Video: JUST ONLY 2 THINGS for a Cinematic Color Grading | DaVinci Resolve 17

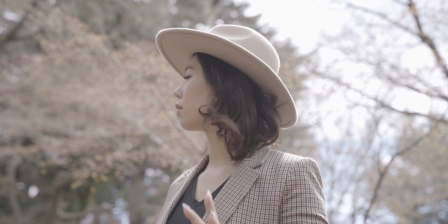0:00 So today's color grading will be from this to this. With only two important things, DaVinci Resolve color grading will be much easier and simpler. So let's start today's the scenes.
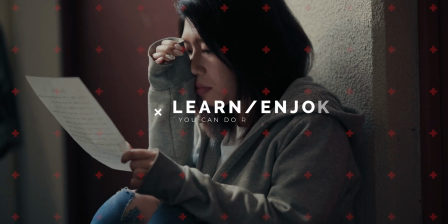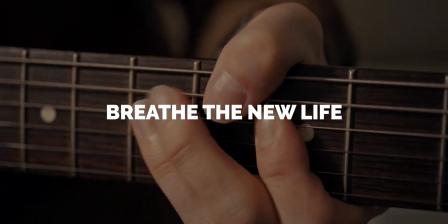How's it going, people? Welcome back to another new episode of The Scenes, and thank you for tuning in again. So, DaVinci Resolve, what a powerful and useful, you know, color grading software. But at the same time, it could be dangerously complicated and difficult to touch, especially for people who just switched to this from Premiere Pro or Final Cut. You know, I was there too. So today I'm gonna share two important things which can make color grading much easier and simpler in DaVinci Resolve 17. Only four nodes will be used this time. So as always, let's breathe a new life into the footage. Enjoy. So this time, no complicated stuff like HSL, like a qualifier, a hue versus option, or mask. Let's be very simple and minimalist, but with two important things, which are gamma and color whopper.
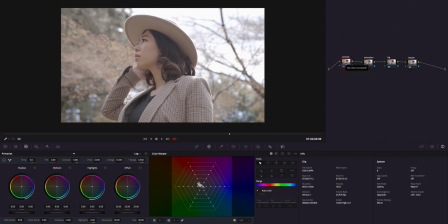1:22 But first, let me give the contrast back to this image. So to get a contrast, let's use this normal contrast right here. You know, it's easy, just, you know, bring it up. You know, when you use this contrast, don't be so perfect, because you're gonna have to,
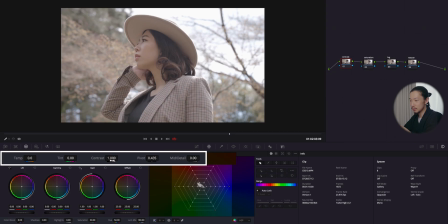1:37 you know, adjust the detail by using those, you know, wheels, lift, gamma, gain.
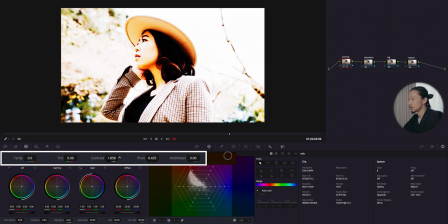1:42 So what you have to care about is that you don't crash the shadow or, you know, blow the highlight out. Just find a good spot in between.
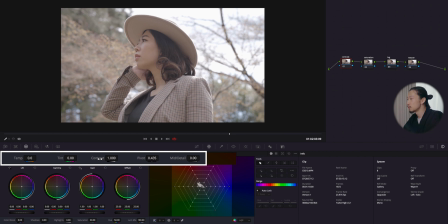1:54 So I'm moving this contrast back and forth to find a good spot between the highlight and shadow,
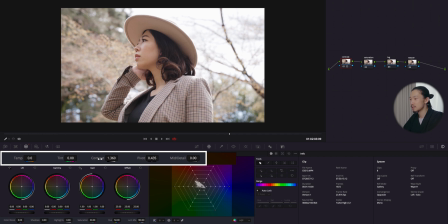2:06 which is somewhere, yeah, around this. And also I'm gonna use this pivot, frankly, easily. This is, you know, where you can control the, you know, brightness in a very easy way. So if you go higher, the image will be darker,
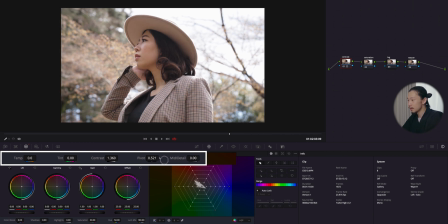2:24 and if you go like lower number, the image will get brighter, something like this. So it's like, you know, easy, like a brightness control area. This is a pivot. So I'm just gonna, you know, make this image a little bit brighter.
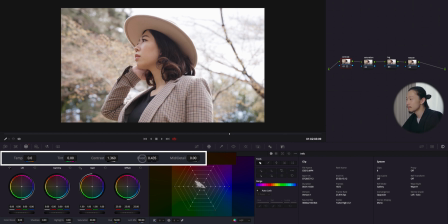2:42 So I'm gonna go lower number, something like this. So next I'm using those wheels. So very quickly, let me explain those.
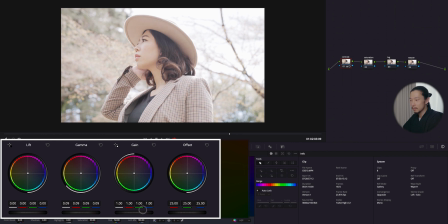2:57 So the gain is where you can control the bright area, and the gamma is for middle area, and the lift is for shadow, like a dark area.
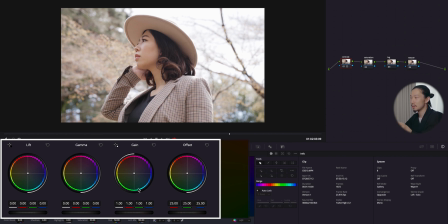3:06 So first, obviously, it's too, like, bright highlight is too strong, so I'm gonna reduce this gain. So just bring this down, but also I want to remain, you know, the good amount of light here.
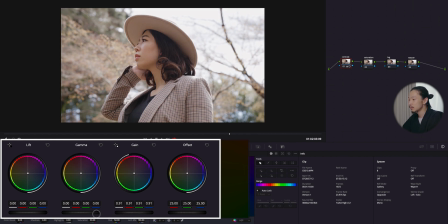3:20 So, well, probably around here, like a 0.91, and jump to the lift, and I'm gonna lower this to, you know,
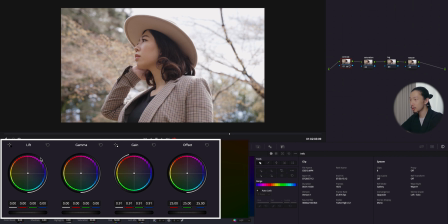3:37 make the shadow area more darker, like a to, you know, get some, like a, you know, punchy, contrasty block for this image. This shirt, you know, black shirt, and this hair, you know, it's kind of flat, like I faded out.
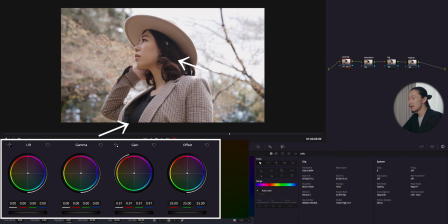3:54 It's not alive, so I'm gonna give it some, like, a powerful and strong block for this image by bringing this lift down. So I'm just gonna bring this down a little bit.